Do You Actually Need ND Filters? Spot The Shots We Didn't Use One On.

Today, controversial topic. So we're putting the green down. So fun, right? Today, the topic of this entry, do you need an ND filter to make a video? We're going to run through a few examples that we shot with an ND and some that we did not. And you get to pick what you think they were. Also, if it's before July 14th, 2022, you can get access to all of my membership website, which is all my courses and all my presets and all my lots and everything that I've ever made all the premium content for $30 a month rather than $40 a month, or you can sign up annually and get it for less. So you can learn how to book weddings or make a wedding video or how to get paid to travel onto the video. What is an ND filter? You probably know if you click this video, what an ND does, it's makes the world darker. So the idea is that you, if you're a proper cinematographer, you observe the 180 rule, which means you shoot double your frame rate. So if you're shooting for instance, 30 frames, 30 P that I'm shooting right now, I know, right? Not 24 wild. wild. If I'm shooting 30 P my frame rate as it is right now, it should be one slash 60th of a seconds. When I move my hand like this, you get some nice natural motion blur. If we were to do something crazy, like all the way up to 6,400 ISO and crank the shutter to one slash 3200. Now all of a sudden I'm really choppy and that's not so good. So use ND to make life smoother. It also adds project consistency as well that from start to finish, If everything is shot at 180 shutter, everything is nice and cohesive and pleasing to the eye. However, we're going to show you some examples right now. Let's begin. Example number one is this shot with an ND filter or no ND filter. This is from an upcoming project that we shot in Italy and I would like for you to, to make a mental note or maybe type it in common, but don't hit the send button yet.
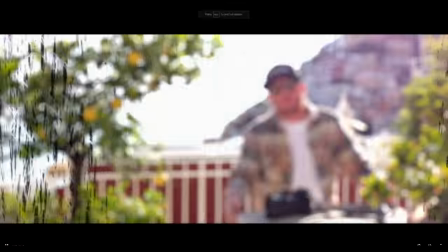(1:44)
Do, do all of them and let me know how you did. Here we go.
98% of photographers will never make it and that's because, oh, you're over here now.
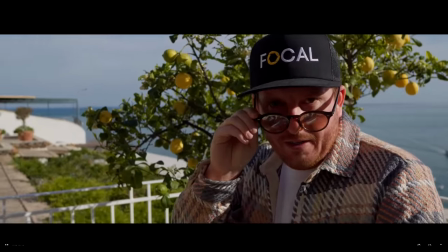(1:52) Nothing worth having comes easy. That sounds like the title of a short film.
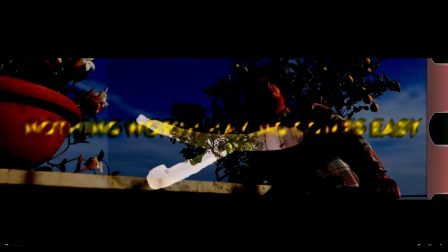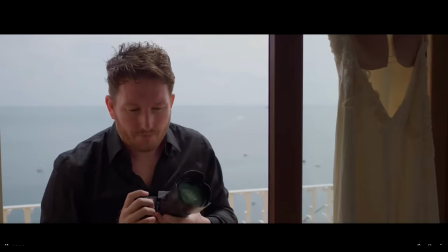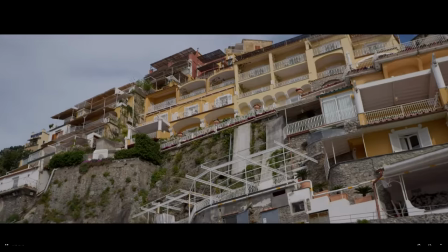So was that project shot with an ND filter or no ND filter? What is your decision? Next a project in Iceland. Let's go.
Location is beautiful, but the photos feel empty.
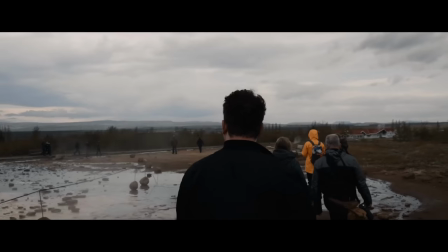(2:27) How many people have taken this exact same photo today? Am I actually here because I want to be, or did I just come here because of the hype?
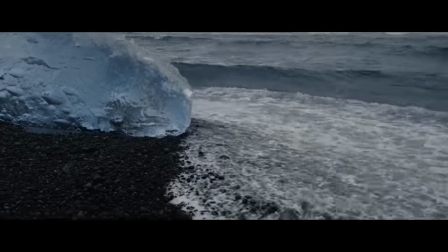(2:36) Is this some sort of social media conquest? Whatever it is, I feel like I'm here to take photos that already exist, to generate content,
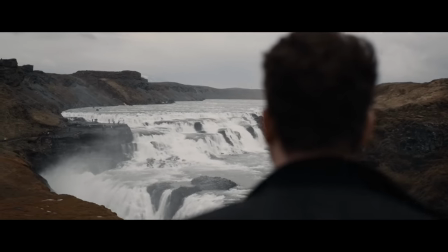(2:45) to have something to post, to get interaction, to get likes, to get validation.
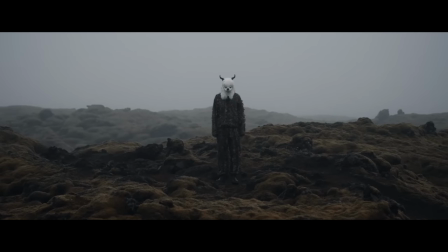(2:51) I'm starting to think this trip was more for ego than for art.
Next up a wedding day that I just did. Let's see a few shots.
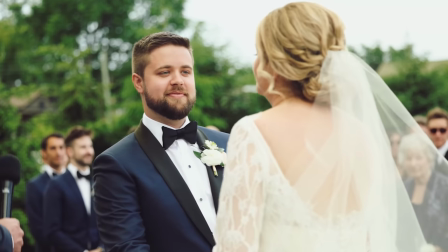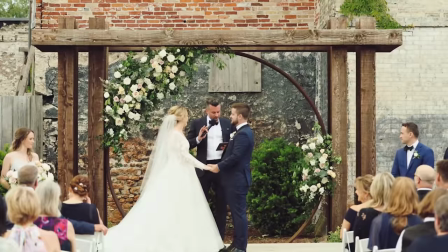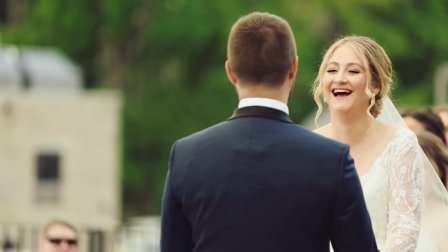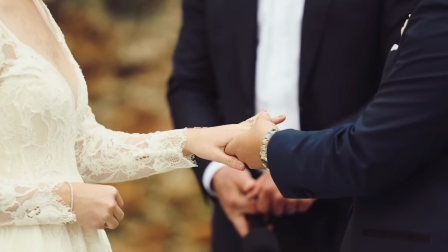ND filter or no ND filter. This is the last one. Lock your choices in. Now hit enter in the comments. You don't have to play. It's embarrassing. I'm sorry for making, forcing you to comment. Let's just watch the clip.